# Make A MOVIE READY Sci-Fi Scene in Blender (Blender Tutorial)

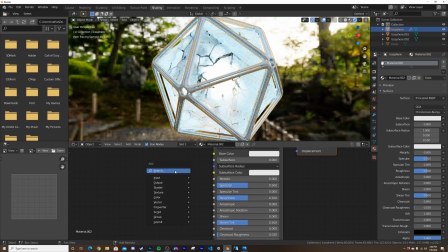We're just gonna do a very simple texture here, get a color ramp here,
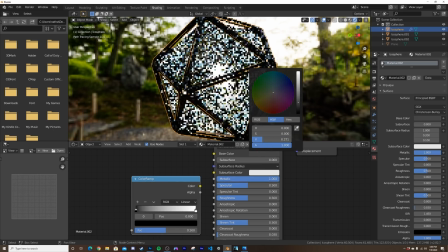right there, make sure this is metallic, make it fairly dark, and then we're gonna plug the color into the roughness,
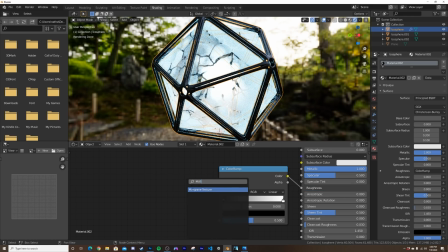get a Musgrave right here, click Control T for the texture coordinate stuff,
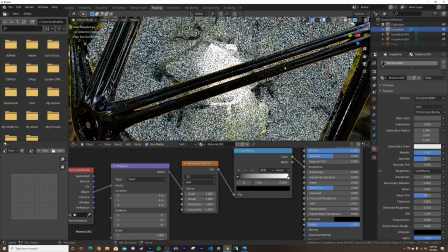and then we're gonna plug the Musgrave into the color ramp, and then what I'm gonna do is bring the dimension down,
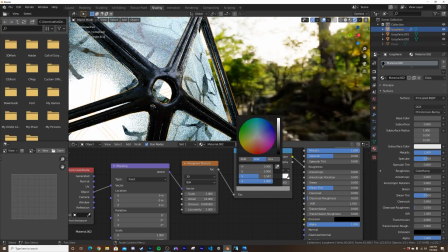detail up, and then here on the black portion, bring it up as well. So now we get this really nice metal.
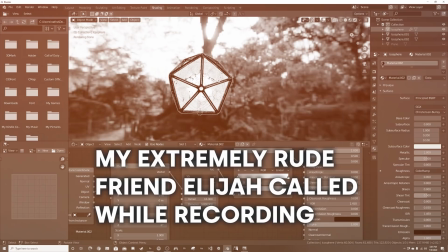Which is what we're going for this. Yeah? Hey, I actually just got off early.
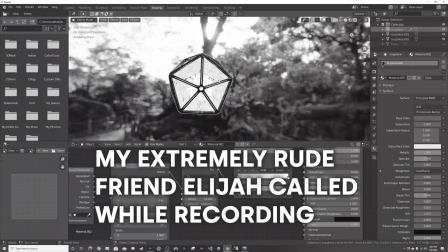Not thinking to be over at the house early any earlier. I'm just letting you know I'm already done with work. Okay, cool.
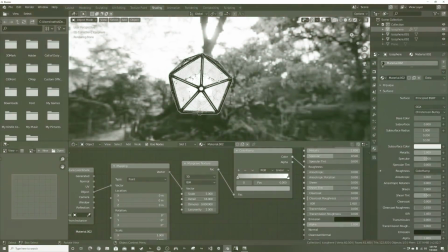I'm in the middle of recording something. Oh, sorry. Yeah, so you interrupted me. And sorry.
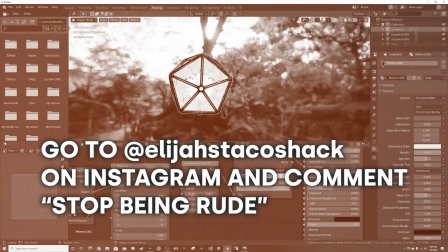I won't forget about...
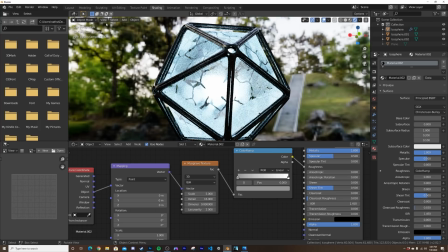So now we have all this fun stuff going on here. I'm going to go here and bring this guy.
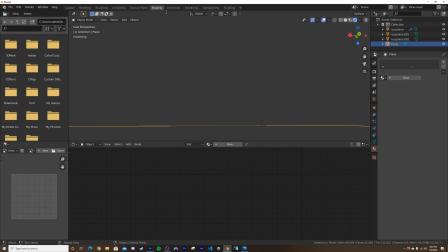And then we're going to do pretty much the same texture here on the bottom, but we're going to have it a little bit more reflective.
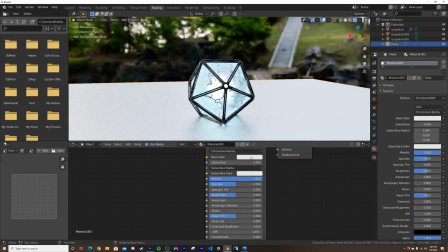So click new. We're going to get a metallic. We're going to make it pretty dark because we are going to have some pretty bright lights going on here in a little bit.
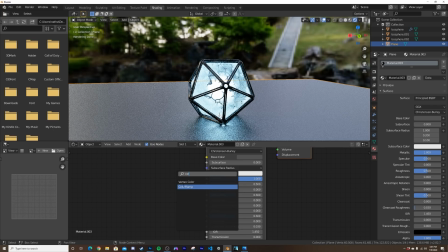Get in a color ramp, COL. Color ramp. Oops, wrong one. Color ramp. And then roughness.
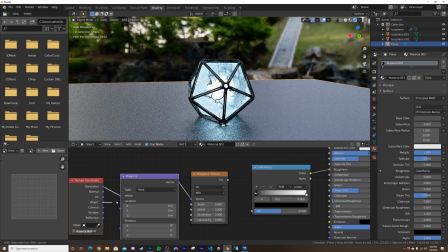Musgrave texture. Control T. And then Musgrave texture.
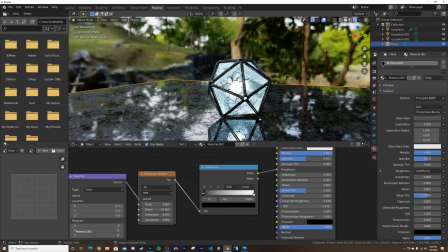We're gonna bring dimension down, detail up, and we're gonna leave it there, which is nice about this, is it's very reflective, and I like that a lot.
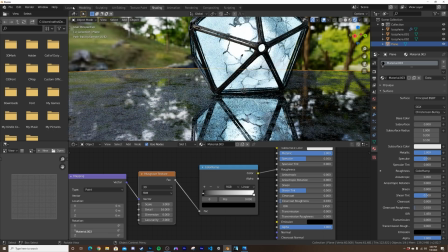Bring my scale down to 3. So now let's go ahead and start lighting it. Okay,
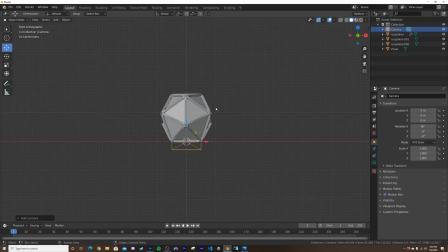I'm going to hit the front for the tilde key, get my camera, control alt zero, snap it to view, and I do want to give it a 100mm focal length.
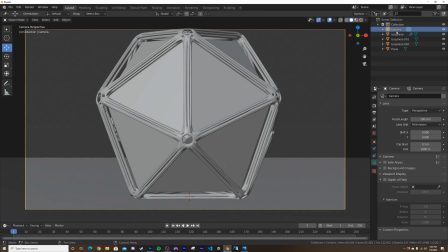So 100, right down here, this little green eye, click on your camera, green icon, 100mm, and we're going to bring it over.
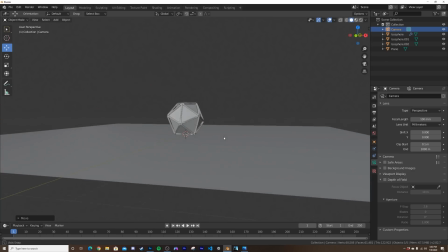And then I kind of want to bring it just to make a little bit more interest right there.
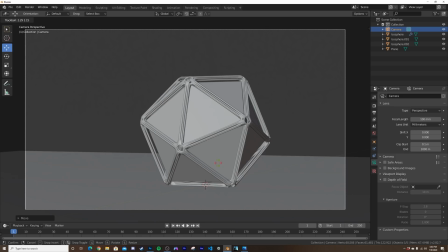And then I'm going to bring it down, sort of figure out my composition.
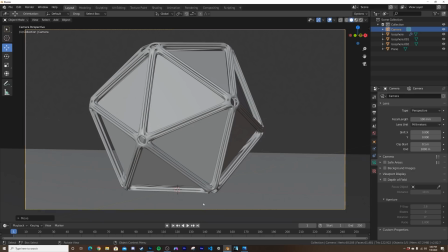How do I want it to look? Something like this. I do want it to look very weird and very ominous.
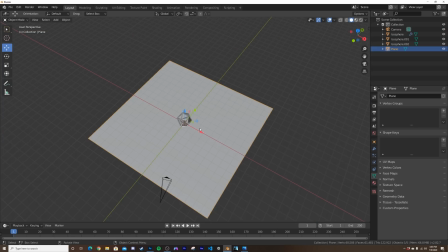So we're going to give it right about that. And then I'll bring my floor a little bit farther back.
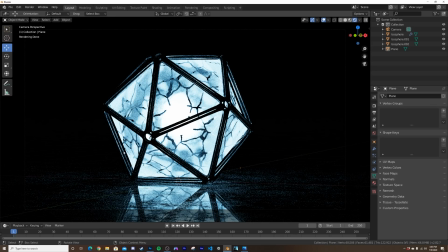All right, so now we have this as our render. Looks cool, but we can take this further with a little bit of volume.
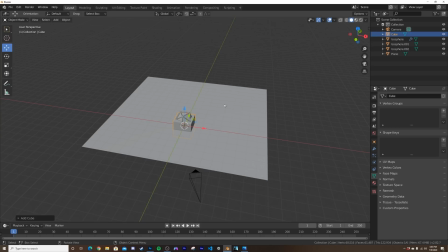So what I want to do is just get a box that encompasses the whole thing. S9, Control A, apply scale.
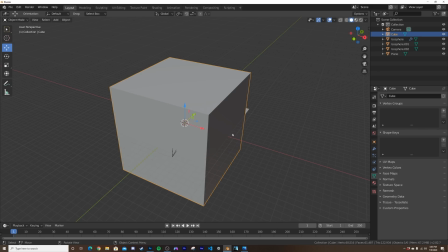And then I'll just take, and then maybe make it a little bit bigger so the camera is inside the whole box.
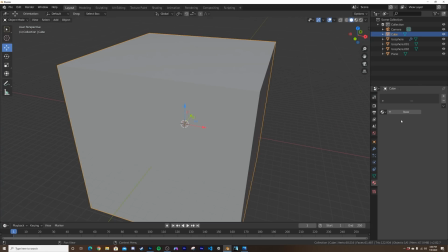What I'm going to do is now give it a new material, which is going to be a principled volume.
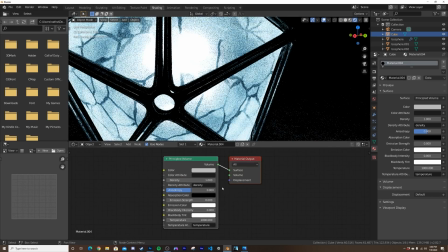Head on over here to shading and then make and put this into the volume socket.
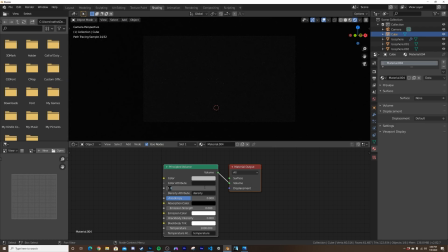Not sure why that's not there by default, but that's just where it needs to be. We're going to give it a density of 0.1.
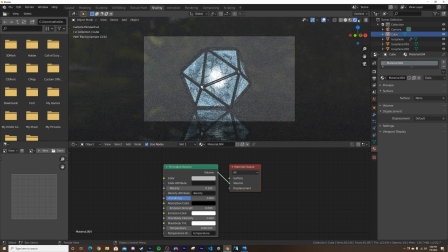And then we're going to use scene
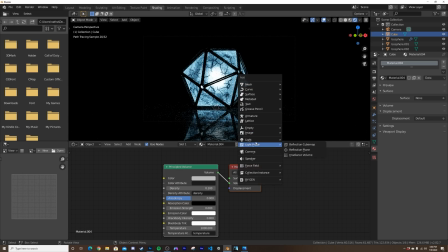0.1. And then let's get a light, which is my favorite thing to use is an area light.
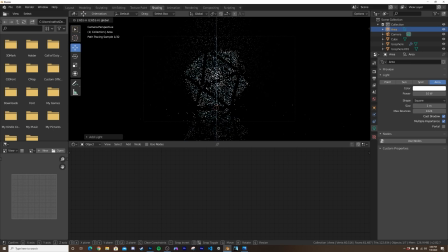So we're going to bring this up here. We're going to make it pretty bright.
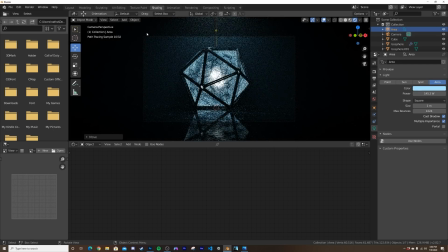And we're going to make it that nice ominous kind of blue. And you can see when we render this here,
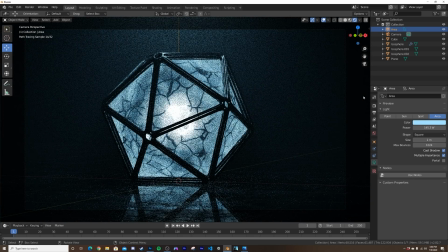how much better it makes the scene look, better reflections, better volume.
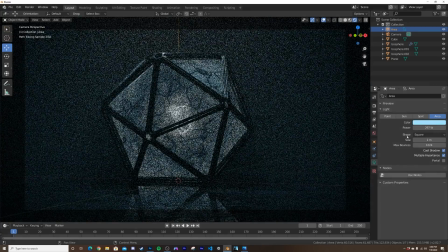It's just much, much nicer. We're going to bring this power of the light much brighter, something like this, because we are going to do a little bit of Photoshop to this.
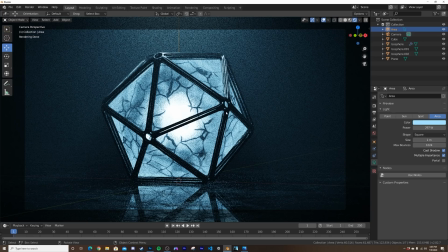And here we go. This is the render so far. In my render, the wireframe was a bit thicker.
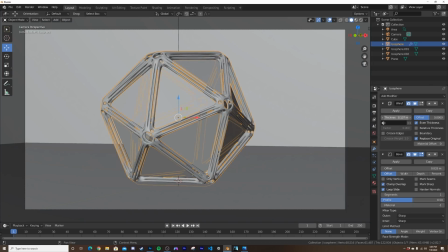So you can just do that on the first thickness here. And now you have that. But of course, now we need to bring it up a little bit.
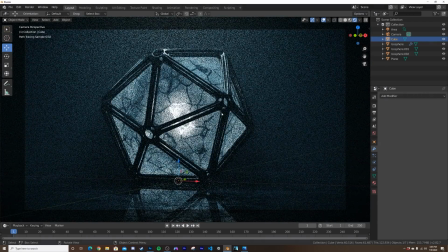No big problem. And now we have this. Now let's go ahead and render this guy.
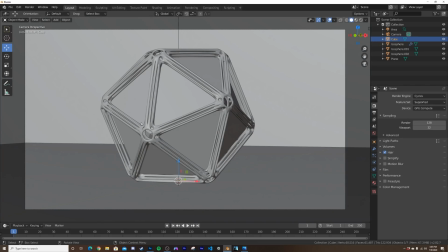I don't want to use denoising for this because I do kind of like the grittiness of noise. I'm going to give this around 500 to 800 samples. I'm going to give it 500, render that out, and we're going to head on over to some compositing when we're finished here.